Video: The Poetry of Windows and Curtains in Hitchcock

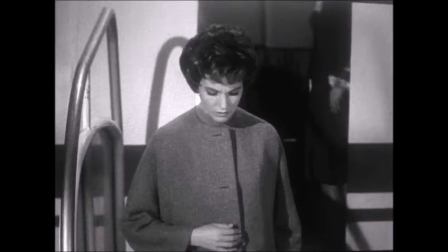4:10 She appears in this moment to be a reluctant performer, condemned, as she walks to play the role of supporter to her fiancé, who she does not agree with at this time. After a period of trial and error, Sarah still cannot make sense of Michael's defection. And yet again, Hitchcock uses curtains to get his idea across to the audience.
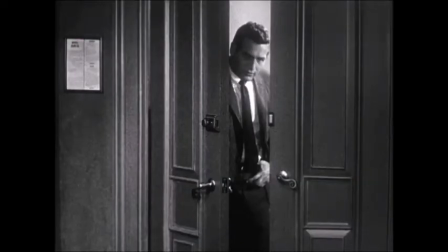4:29 As Michael enters Sarah's hotel room, we see that she is standing in front of an open window and looking out.
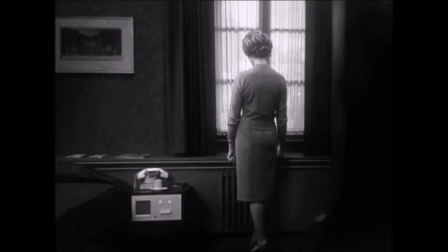4:34 However, she hasn't bothered to remove all of the obstructions from her view. A white curtain remains, depriving Sarah of a complete picture of the world around her.
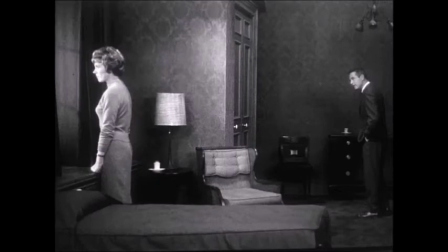4:43 This image suggests that she is not entirely in the know about Michael's loyalty to his country or his identity as a double agent.
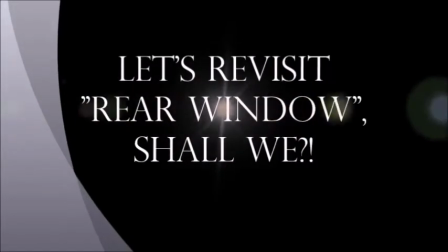Although windows are a driving force in the drama of Rear Window, curtains also serve a very important function in this film. Their appearances in the opening and closing credits aside, Hitchcock uses the blinds in the apartment of Mr. and Mrs. Thorwald along with her screen to show the audience that something is very very wrong.
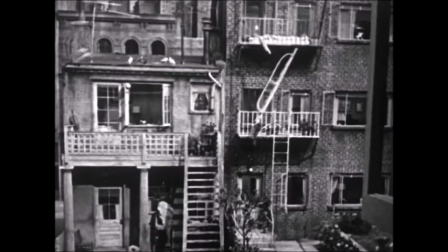5:18 As we discussed in class we already know that the neighbors keep their windows open at all times not only for Jeff's indulgences but to combat the sweltering summer heat. Some of the characters remove their mattresses entirely and camp out on their fire escapes at night. It is therefore extremely unusual that the blinds and curtains should be closed on the night of Mrs. Thorwald's murder.
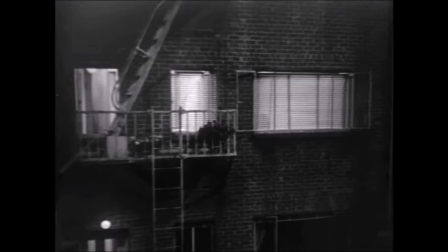5:36 The closed blinds seem to underscore Mr. Thorwald's suspicious behavior. For some time thereafter, Mrs. Thorwald's blinds remain shut.
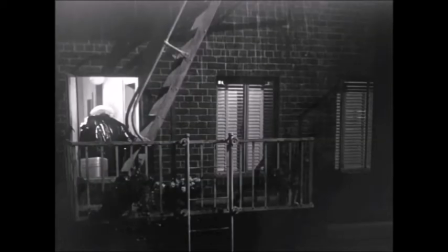5:44 This symbolizes the mystery of her scream and the suspicion of Mr. Thorwald that is harbored by Jeffries.
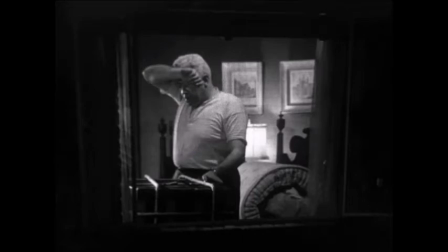5:49 When the blinds and windows are finally opened, they reveal her rolled up mattress and a trunk being packed by Mr. Thorwald.
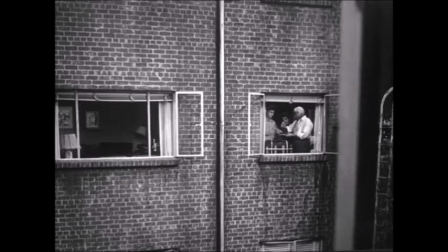5:55 Whatever the case may be, the audience knows that she will not be returning to that room. Many apartment buildings today have uniform curtains in their windows, but the curtains and rear window are different. Furthermore, they almost seem to mirror the personalities of their owners and clue the audience in on what kind of performances take place behind them. For example, you have the billowing white edges of Mrs. Lonely Heart's curtains, the dark waves of fabric above the composer's studio apartment could easily belong in any concert hall, and the sharp knife-like blinds that mask the sinister activities that take place in the Thorwells apartment. This idea repeats itself when Miss Lonely Heart has a confrontation with a suitor who she isn't particularly pleased with. This photo's chapter that can be found on page 213 of The Art of Alfred Hitchcock draws a stunning parallel between the theatricality of Lisa and Miss Lonely Hearts. Lisa is a very theatrical individual and her interactions with Jeff and her surroundings only emphasize this. She switches the lights on at the beginning of each of her scenes. She also interacts with the curtains in Jeff's apartment.
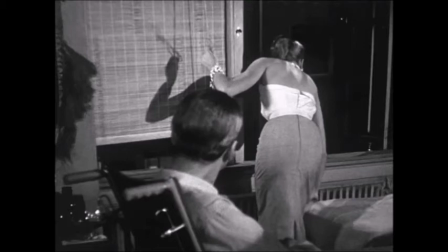7:14 Finally fed up with Jeff's seemingly unending disinterest in her, Lisa decides to create a barrier between Jeff and his distraction.
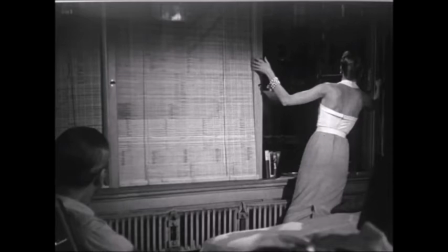7:22 The scene is ridiculously fun to study. What Lisa is trying to do here is to shorten the stage so that she might be the only spectacle that Jeff needs.
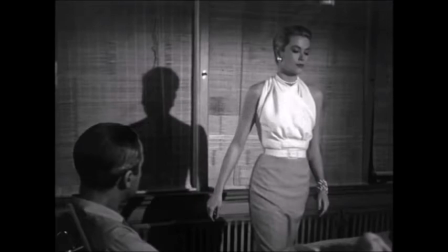7:29 Her dialogue, which I will discuss in depth shortly, is rich with theatrical references.
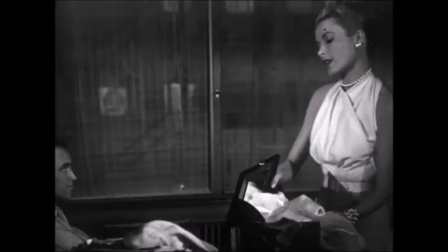7:35 It ties the scene together and makes the drawing of those curtains the ultimate assault on Jeff's newfound passion. Stam and Pearson's essay speaks to the theatricality of this piece. On page 195 of a Hitchcock reader, they write, and I quote,
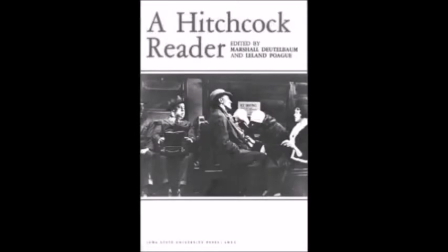7:50 The very language of Rear Window resonates with the terminology of entertainment. Lisa speaks of the opening night of Jeff's final week in Cast. Pulling the drape, she tells Jeff that the show is over and promises coming attractions. Before wrapping up, there is one more sibling of windows that I'd like to discuss. When my family first moved to Washington from California, we rented a house on Orcas Island.